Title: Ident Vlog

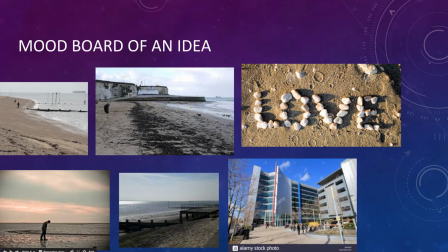When I decided to follow up on my beach ident, I only chose this because 1, I had easy access, and 2, peer TV's based in Southend, so I obviously wanted to sort of advertise that.
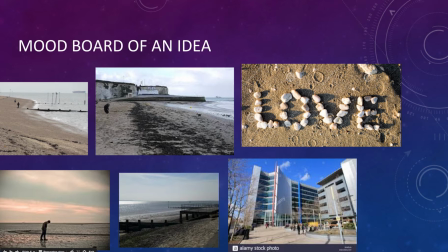I looked at images such as beaches, and then looked at images of stones, like words written out of stones, and obviously the college, where it was based.
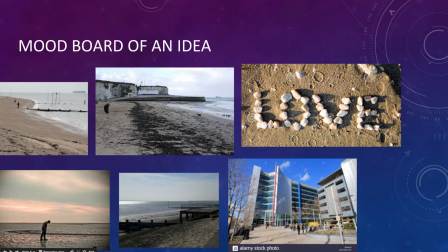Since my filming was in winter time, I made sure that the pictures that I picked portrayed what sort of weather and what the day would look like when it comes to filming.
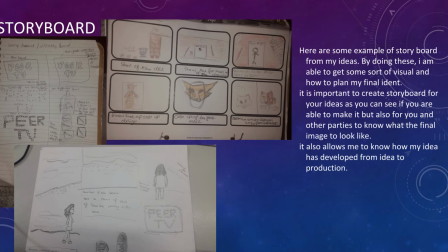Storyboards. Here are some examples of storyboards for my idents. By doing these, I'm able to get some sort of visual and how to plan my final ident. It's important to create a storyboard for your ident. As you can see, if you are able to make it, but also for you and other parties to know what the final image would look like.
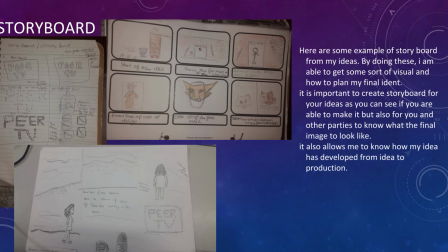It also allowed me to know my idea has developed from my first ideas generation to a production.
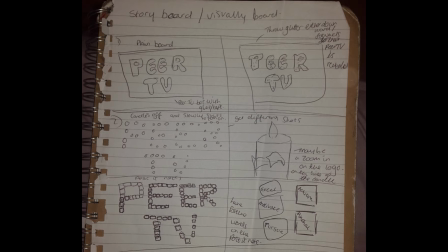The first storyboard was brief storyboards of potential peer TV idents.
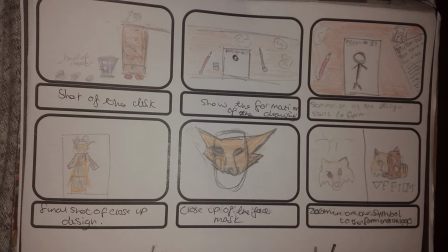The second one is a personal idea which I use to see what I'm able to do and what I want my final image to look like.
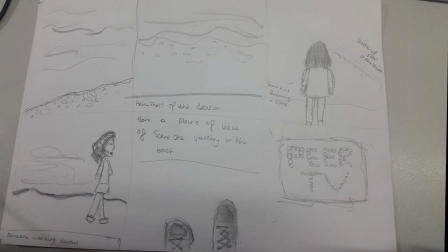And the third is the storyboard for my final peer TV ident, which shows someone alone on the beach, to which they walk up and see peer TV.
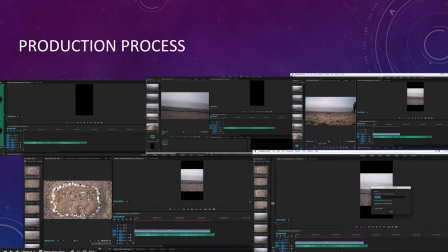Production process. I use Premiere Pro as my editing software.
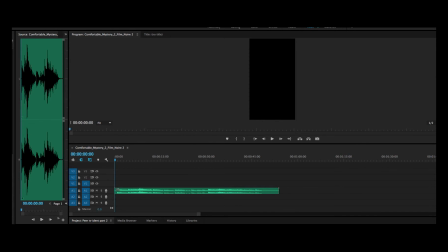I started off by looking for the music that I wanted and started editing
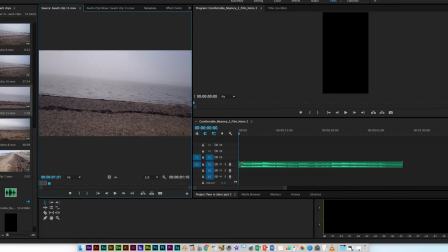to the music so that it would all flow well.
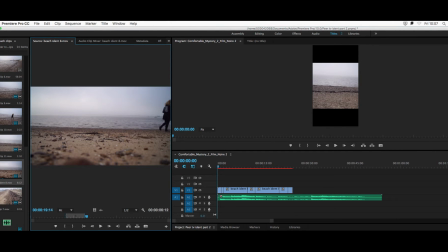I wanted calm beat. I wanted a calm tempo as it was very calm images.
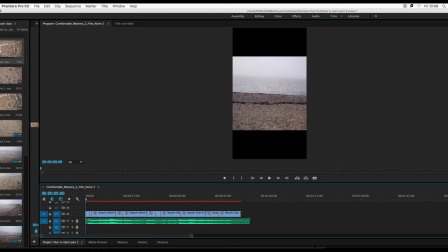So I made sure to fit both my editing to the music so that it will carry on being
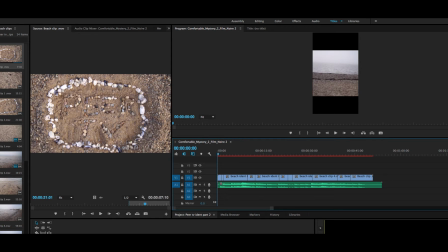this calm motion of someone walking on a cold winter's morning across the beach.
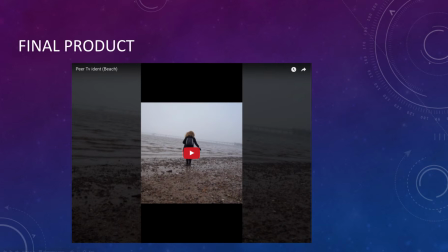Here's a clip of my final edit and of my beach peer TV ident.
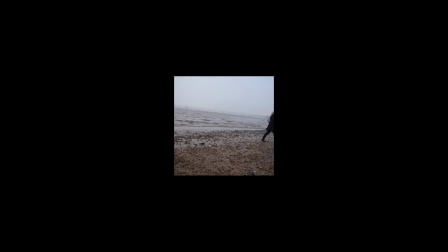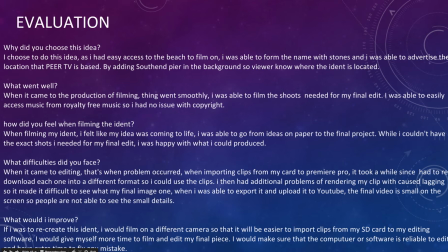Evaluation. Why did I choose this idea? I chose this idea as I had easy access to the beach to film on. I was able to form the name with stones, and I was able to advertise the location that Pier TV is based by adding Southend Pier in the background so viewers know where the ident is located.
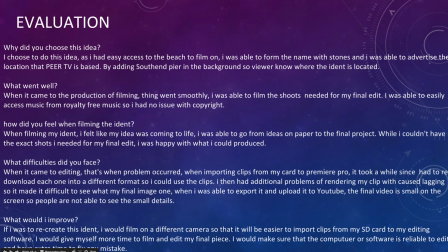What went well? When it came to the production of filming, things went smoothly. I was able to film the shots needed for my final edit. I was able to easily access music from royalty-free music, so I had no issue with copyright.
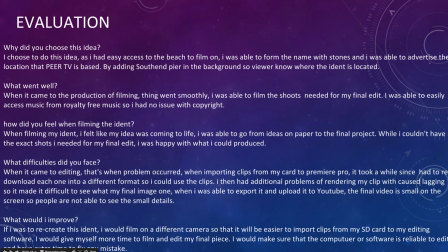How did it feel when filming this ident? When filming my ident, I felt like my idea was coming to life. I was able to go from my idea on paper to my final project. Whilst I couldn't have the exact shots I needed for my final edit, I was happy with what I could produce.
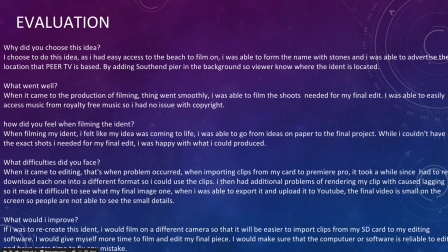Some of the difficulties I faced when it came to my final piece was when it came to editing, there's where the problem occurred. When importing clips from my SD card to Premiere Pro, it took me a while since I had to re-download each one into a different format so I could use the clips.